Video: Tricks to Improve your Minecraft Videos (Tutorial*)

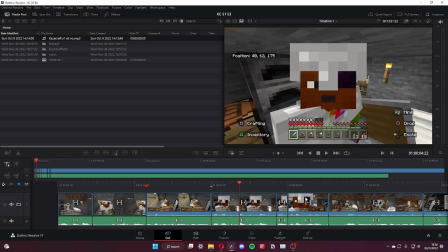(7:57)
Because they're conditioned by other forces like short videos that are like 10 seconds, 15 seconds, 20 seconds, and they're so used to being delivered a point straight to them like that they won't stick through the build up and the payoff and stuff,
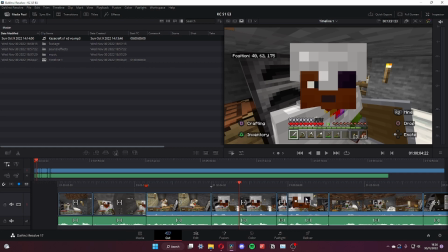(8:11)
which is why, you know, editing is kind of it's not easy. It's a complicated act. See? This is where we're at, 30 seconds.
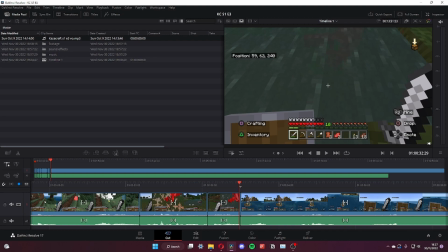(8:24)
Like, I could keep everything right now up until this moment and get to the point within 30 seconds.
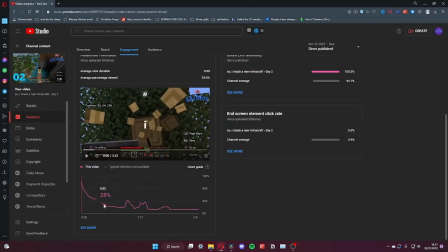(8:31)
However, if we look at the previous analytics, by 30 seconds, only 29% of the people there. So, yeah, it's a bit of an oopsie. It's a bit of an, oh dear, I can't keep this situation.
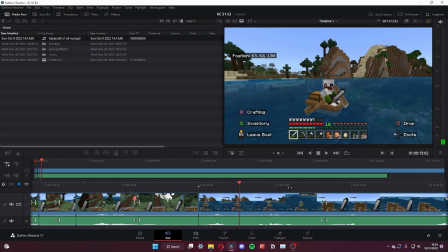(8:47)
You see? Oh, sorry, that was an error on my part. I didn't see that. I didn't cut that bit out. I thought it was a genuine part of the video.
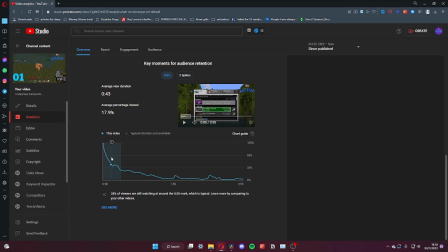(8:54)
But you see, within 15 seconds, if we go back to our graph, at 15 seconds, in this video, 42%.
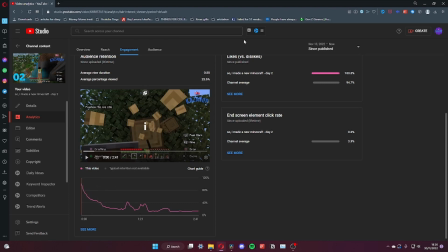(9:03)
At that, divided by 2, 46% of the people will still be there at 15 seconds.
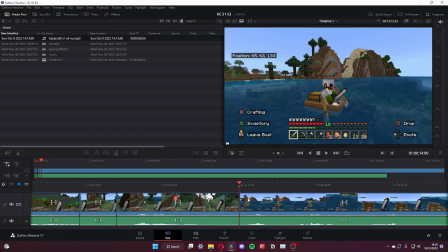(9:10)
So if we keep this point and uphold it, retention throughout, then alright.
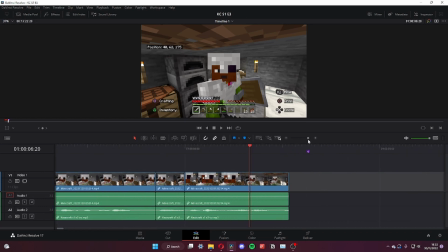(9:17)
Just want to move this like that. I want to include the Shrek point, because comedy, I know I'm just going over my points, I'm so sorry,
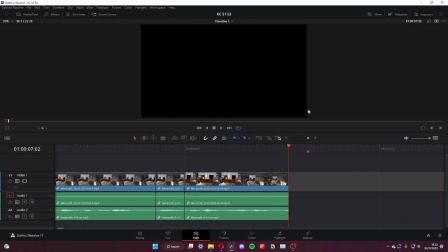(9:25)
but comedy can enhance the video a bit, because it can get people to stay if you make them laugh.
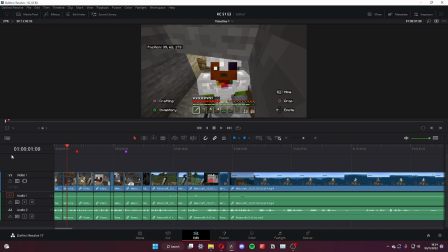(9:33)
One way I can imagine, like, if you want to keep people interested in the first like few seconds, but you want to bombard them with voice, make sure there's breathing spaces so it doesn't feel like
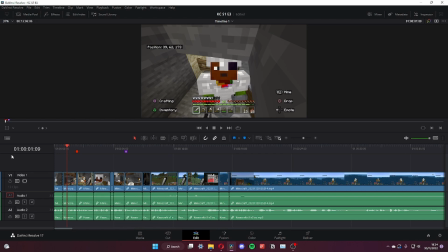(9:50)
edit doesn't feel static, if that makes sense, because the intro can be fast-paced like that, and then it slowly eases into the main bulk of the video. Think of it as you're decelerating. You're decelerating into a new video. You're gonna slow down, you're gonna be like, ooh.
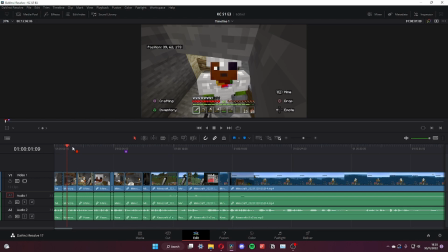(10:09)
That ooh part is this intro. It's still fast, but it's still like slowing down.
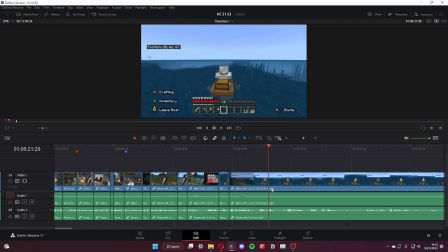(10:15)
As you can see, the clip size is getting bigger and bigger, and then it will go into the main bulk of the video as you slow down and calm down, you know?
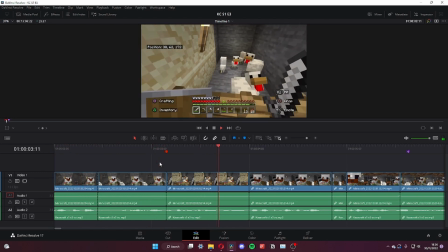(10:23) Welcome back to Catacraft. I've got some chickens in here. Our goal for today's episode is we're gonna move out.
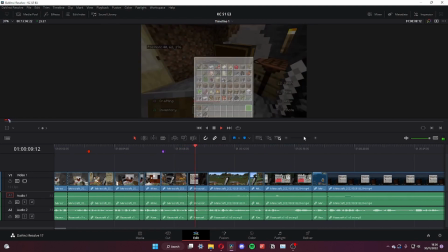(10:30) I'm not gonna live in this swamp forever. I'm not Shrek. Yeah, I tried to grow some bread.
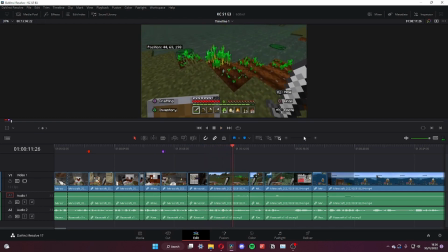(10:35)
See, it feels more organic, it feels more natural to talk. And well, the intro, even though it's still fast-paced, it still feels natural because there's breathing spaces added in. We've got the hook engaged on, okay?
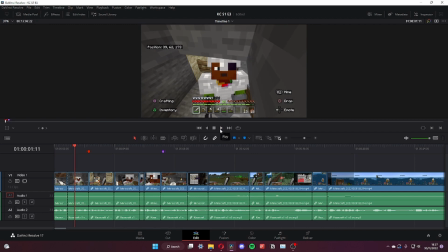(10:50)
Now we're gonna get onto the main string or like rope or body of the video.
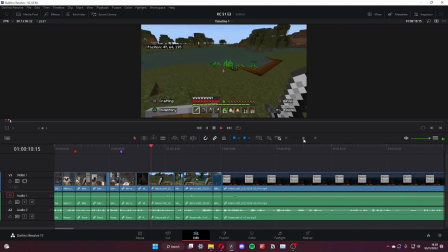(10:57) The swamp forever. I'm not Shrek. Yeah, I tried to grow some bread and it hasn't really worked.
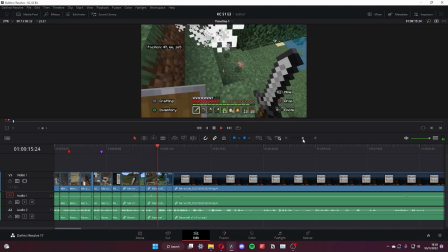(11:03) Chicken, give me feathers. Yeah, let's get out of here.
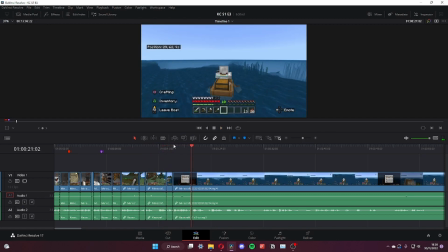(11:08) My ideal location.
See, that seems like a very good hook.
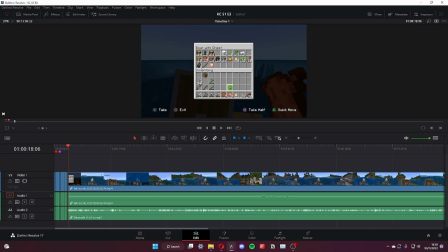(11:15)
I'm just gonna continue with the editing for now. Just relieve your ears of my monotone voice. Ooh. So, bye.